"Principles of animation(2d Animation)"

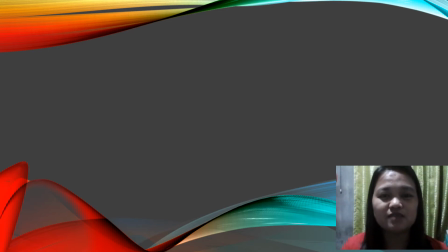1s
Hello, my name is Jacqueline Laman. I am your reporter for today.
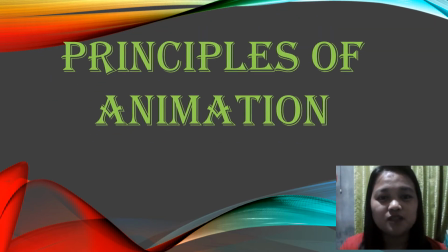5s
The topic that I will report is all about principles of animation, which is still part of 2D animation.
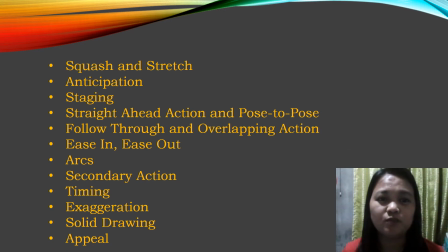15s
There are 12 principles of animations. Each principle is vital to the animation process, so let's dig deeper into each one. Number one is squash and stretch, anticipation, staging, straight ahead action, and pose to pose.
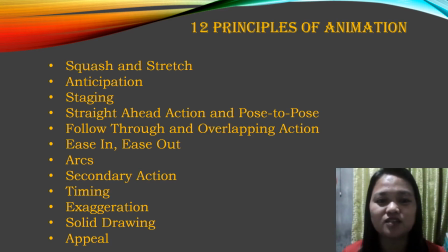34s
Follow through and overlapping action, is in, is out, arc, secondary action, timing, exaggeration, solid drawing, and appeal.
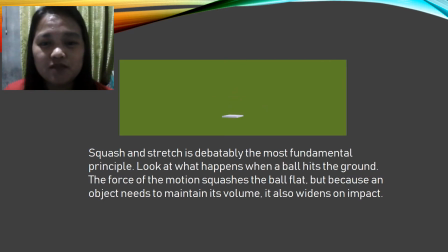48s
The number one principle of animation is squash and stretch. Squash and stretch is debatably the most fundamental principle. Look at what happens when a ball hits the ground.
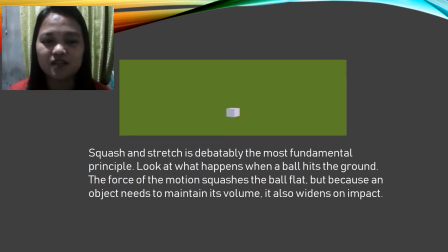61s
The force of the motion squashes the ball flat, but because an object needs to maintain its volume, it also widens on impact. This effect gives animation an elastic life-like quality because although it may not seem like it,
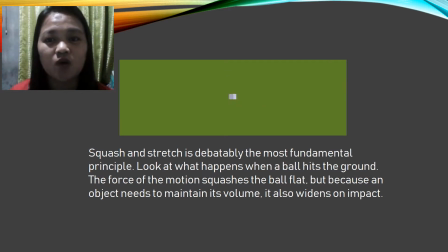77s
squash and stretch is all around you. All shapes are distorted in some way or another. When acted upon by an outside force, it's just harder to see in real life.
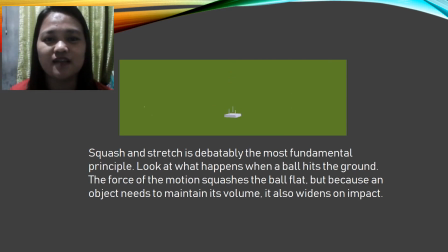91s
Squash and stretch imitates that and exaggerates it to create some fun.
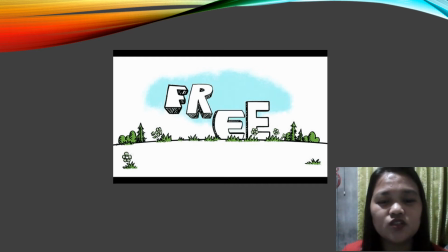100s
Let's take a look of the example of squash and stretch. When the letters spring from the ground, they elongate to show the impression of speed. Conversely, the letters squash horizontally when they come into contact with the ground. This conveys a sense of weight in each letter.
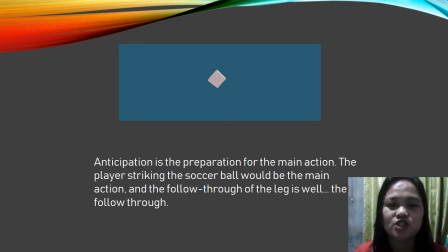122s
The number two principles of animation is anticipation. Anticipation is the preparation for the main action. The player striking the soccer ball would be the main action, and the follow through of the leg is well, the follow through.
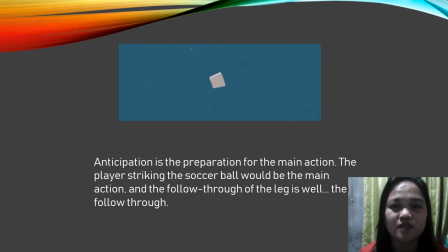140s
Let's take a look at an example of anticipation in animation from Spot.
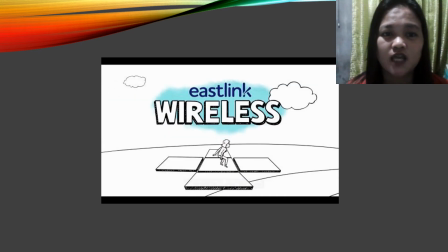147s
So this is the example of anticipation. Notice how the progression of action operates in this scene. We first see the woman as she is standing on the box. She then bends her knees in anticipation of what's about to happen
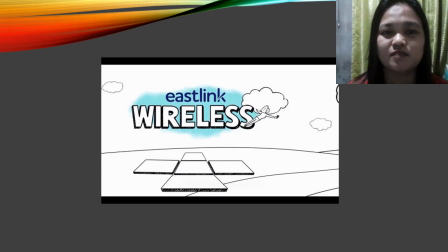163s
and springs into action by leaping from the ground up into the air.
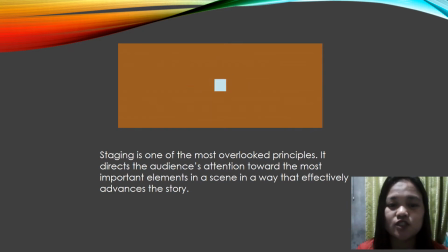170s
Number three is staging. Staging is one of the most overlooked principles. It directs the audience attention towards the most important elements in a scene in a way that effectively advances the story.
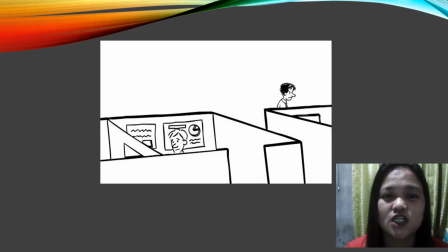187s
This is one of the example of staging. The clip in the example, the placement of the character within the scene,
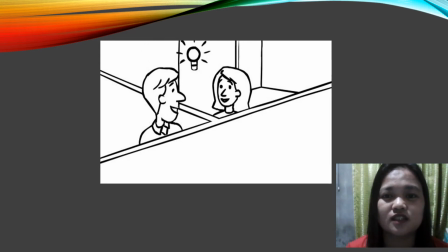196s
allows us to quickly follow his actions and give us a good sense of the physical layout.
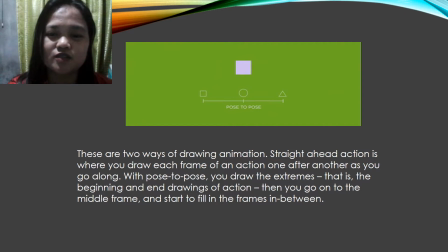204s
To number four principles of animation is straight ahead and pose to pose. These are the two ways of drawing animation. Straight ahead action is where you draw each frame of an action one after another as you go along.
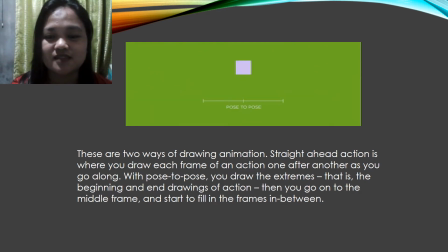221s
With pose to pose, you draw the extremes. That is the beginning and end drawings of action. Then you can go on to the middle frame and start to fill in the frames in between. Pose to pose gives you more control over the action.
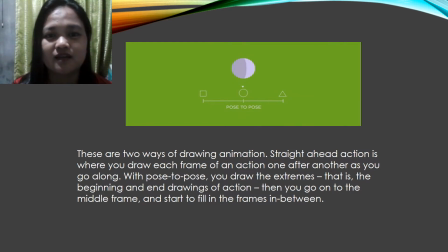238s
Straight ahead action is less planned and therefore more fresh and surprising.